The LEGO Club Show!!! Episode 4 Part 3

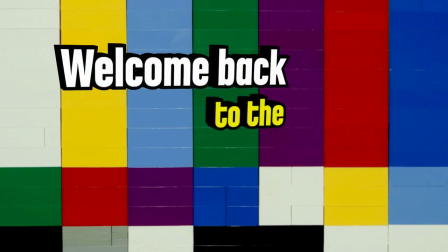0:00 Welcome back to the Lego Club Show!
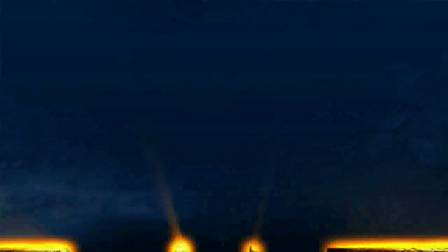0:04 Hi I'm Josh Wexler, I'm one of the producers of Lego Atlantis, and I'm here to tell you a little bit about how we made the movie. One of the first questions that I was asked was, how do we make Lego Atlantis into a 3D movie?
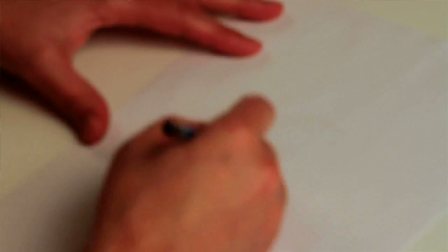0:17 Well oddly enough we actually start it as a 2D movie, but we start the process essentially with designing what the shots look like on paper,
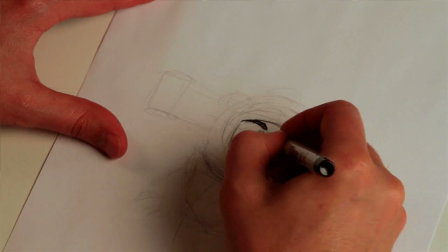0:25 so artists still use pencils and crayons and markers to kind of create the look of the movie and define what every shot looks like.
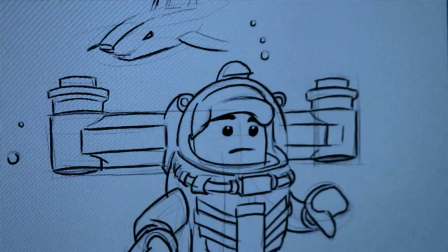0:34 From there, it's brought into the computer and the assets are modeled as you see, turned into 3D geometry. And we begin the animation process, but to turn it into stereoscopic 3D, we actually use two virtual cameras in the computer, one for the left eye and one for the right eye to essentially mimic the way that your eyes work and we create two images that look at the scene from two slightly
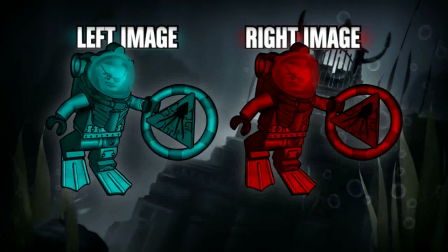1:02 different angles basically and when those two scenes are sandwiched together and you
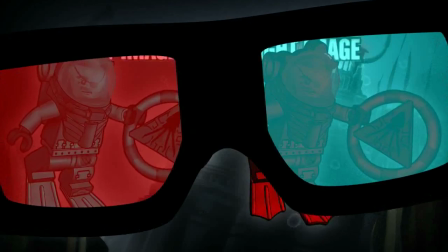1:07 look at them through either polarized glasses or the red and blue anaglyph glasses like you might have on your computer it basically tricks your brain into the perception of creating depth and that gives you the 3D effect. My favorite effect on the film definitely has to be the reveal of all the submarines that our heroes just built.
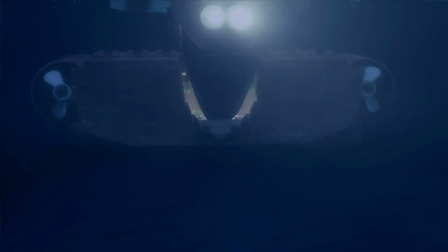1:26 And when the ramp opens up to the Neptune and they all come flying out, you know, we did a big 3D moment there.
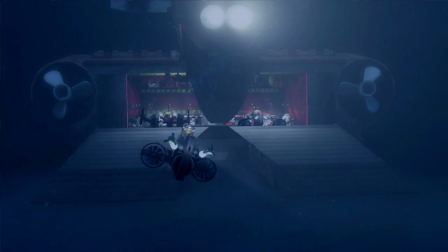1:32 And if you're watching Atlantis on your computer or in the movie theater and you see those submarines come out,
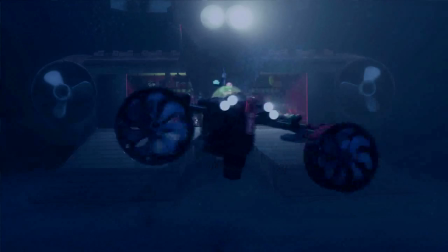1:38 they literally come right off the screen and right through, you know, your glasses. That's my favorite effect on the show. I'd have to say that the most challenging thing on this movie was setting almost the entire picture underwater.
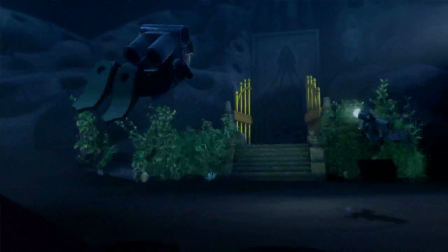1:53 We had to figure out ways to create a computer-generated
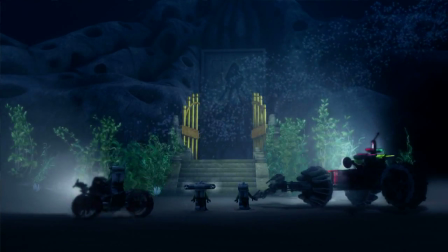1:58 underwater environment that not only looked like our characters were in the water,
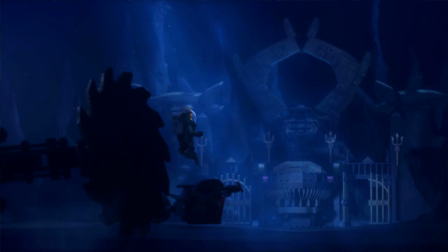2:02 but also sort of felt true to the Lego Atlantis world. So we had to ultimately give you a sense of true depth
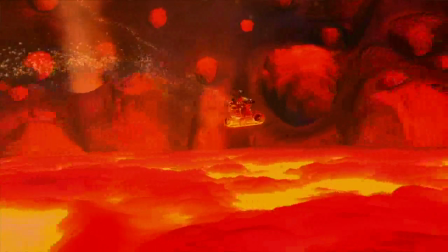2:11 and that these guys were deeper than 30,000 feet under the ocean searching for the lost city of Atlantis. We did that through a number of things, by adding particles in the water, by slowing down the way the characters actually move throughout their environment, through a lot of the bubble effects,
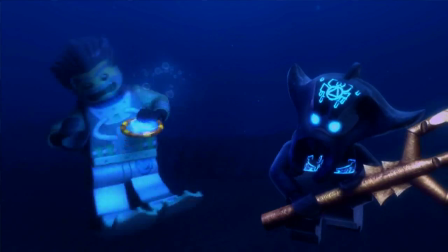2:26 and even things as simple as the sound design that give you the clues or the hints that your underwater really helps
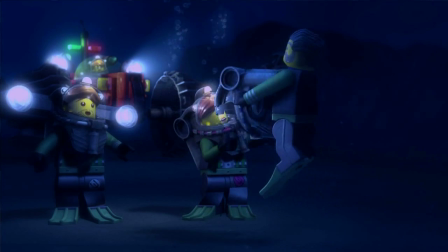2:33 ultimately sell it. That was probably the most challenging thing that we had to deal with. I can honestly say the best part about working on any Lego production, of course,
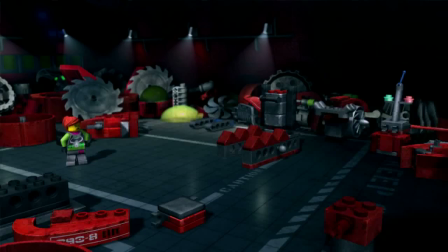2:46 is playing with Lego and building Lego toys and creating new scenery and things like that for our movie and working with the guys at the Lego company. That is without a doubt the best part of working on any Lego production, including Atlantis, just because we get to play with Lego toys, and how can you beat that?
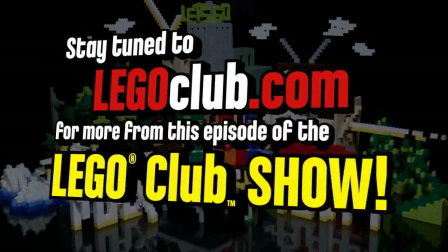3:06 stay tuned to lego club.com for more from this super awesome episode of the lego club show